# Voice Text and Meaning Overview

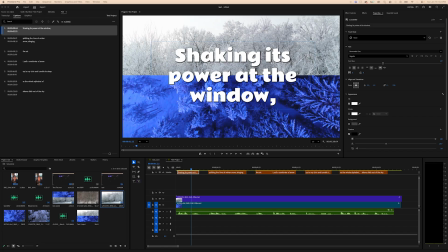I think this text has a shadow applied to it by default, which I think is a good thing most likely. And I really like into light purple for some reason today. So that's what I'm going to pick, something like that. So that's how you change the text.
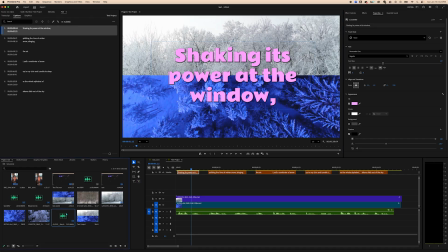Now, the next thing I'm going to do is I've got my background sound, my pine tree forest audio. So now I'm going to play it with that.
Kicking its paw at the window.
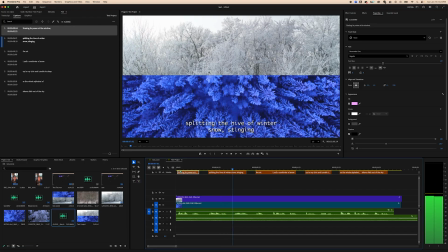And you can hear that subtly in the background, and that's fine. I'm going to leave it as such. So, yes, I'm not going to go over a bunch of manipulation in terms of the video right now because we've already covered that.
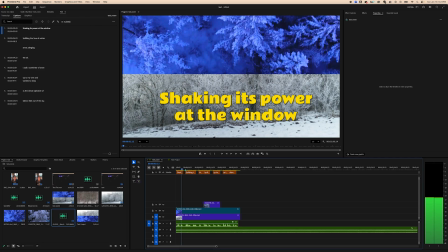But let me come over to my timeline that's a little bit more finished.
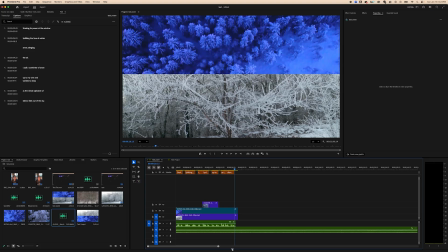And I'm going to go over just cleaning this up at the end and then exporting the project.
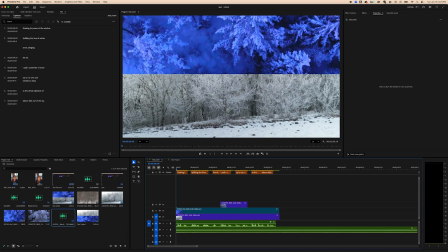Okay, so one thing that I might want to do also is put the name of this poem and the author at the beginning of my video. So that would be a good thing for me to add here. Or you could do it at the end.
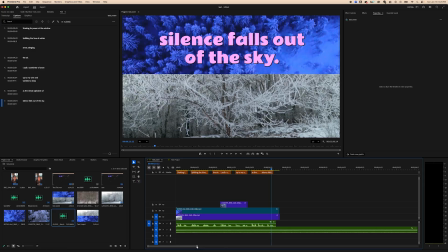So you want to give credit to whomever the source is for whatever you're speaking. And then in terms of finishing this up at the end, my dialogue ends here,
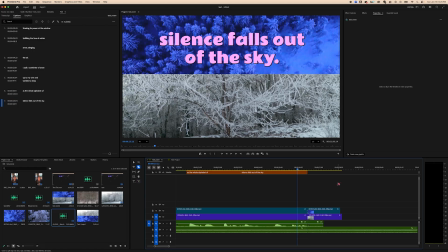so I'm just going to cut everybody down the line and cut off all this access at the end and get rid of that.
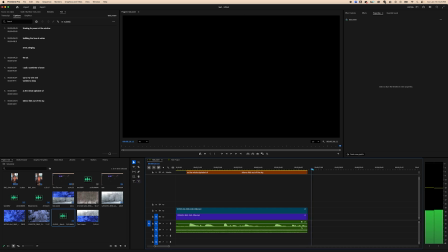So I can just highlight all of that and get rid of it. And now I know everything's ending on the same frame at the end.
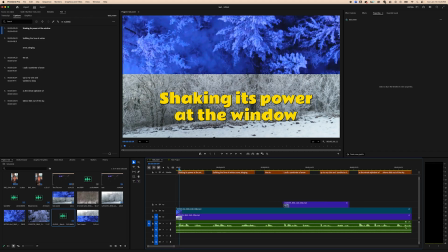And I'm going to bring this in a little bit. So you can see throughout this project, I did go through, change the fonts, change the color a little bit.
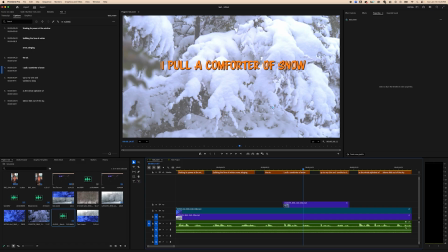This footage I brought in and I did manipulate I just did a few basic things. I manipulated the contrast. I brought the contrast down so it laid a little bit flatter because this says I pull a comforter of snow and I didn't,
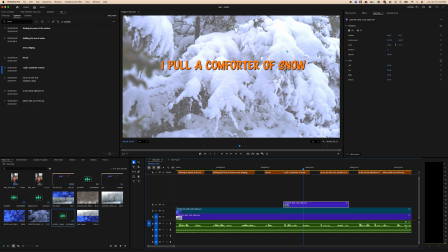high contrast creates depth. And so I'm trying to kind of emulate the vibe of the words that the viewer is seeing on the screen. So if this is really high contrast and has a lot of depth, it doesn't really feel like a comforter of snow, right?
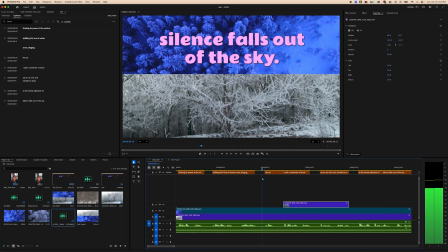So just kind of making decisions like that for practice sake is a good artistic exercise in,
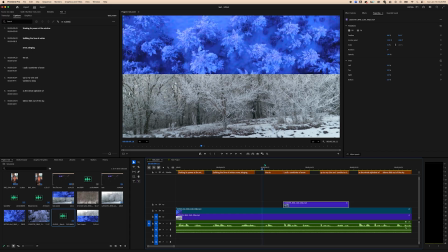manipulating assets in post-production to create a more effective and engaging story. All right, so let's say I'm happy with my project. I'm all done.
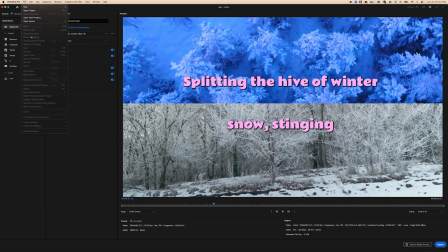I am just going to hit Command or Control M, or you can go to File, Export, or I think you can just click over to this Export tab. There's so many ways to do it. I've got text poem here. I'm going to do a high quality 1080 HD video, and that's what I think you should do too.
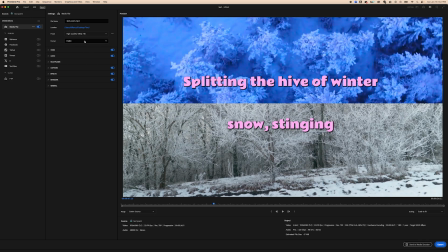You could do this as a vertical video, of course, for like a real, TikTok, whatever, that video format. But I'm going to go with old H.264 for this traditional landscape size for online streaming.
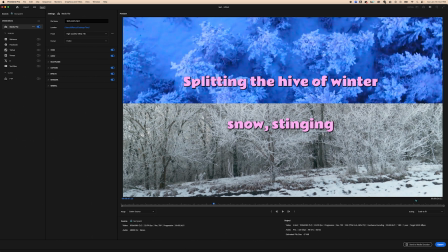And I am just going to go ahead and export that.
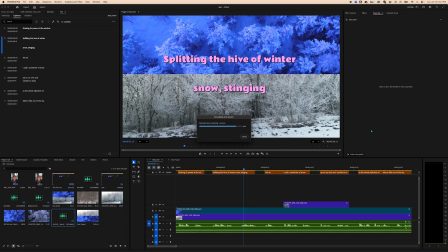So you are going to submit a URL for the submission. You are either going to upload it to YouTube if you don't want people to see it. Make sure that it is,
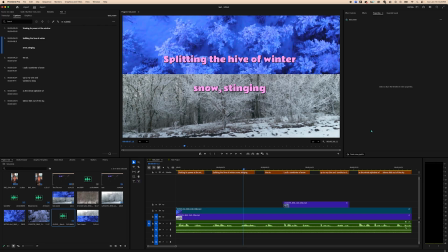not that it's unpublished, but that it's only viewable if somebody has a link. I can't remember what unlisted, I think is what it's called. If you make the video private so that only you can see it and you submit that URL to me, I will not be able to grade your project.
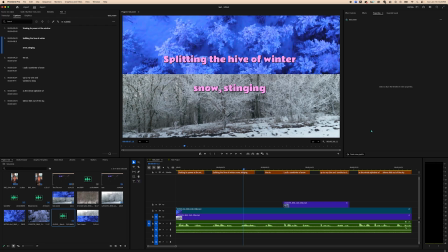Same goes for Google Drive. If you upload it to Google Drive and send me the link to the file, but I don't have permission to view it, the best thing to do, and don't share it with my email address necessarily, just set the permissions to anyone with link can view.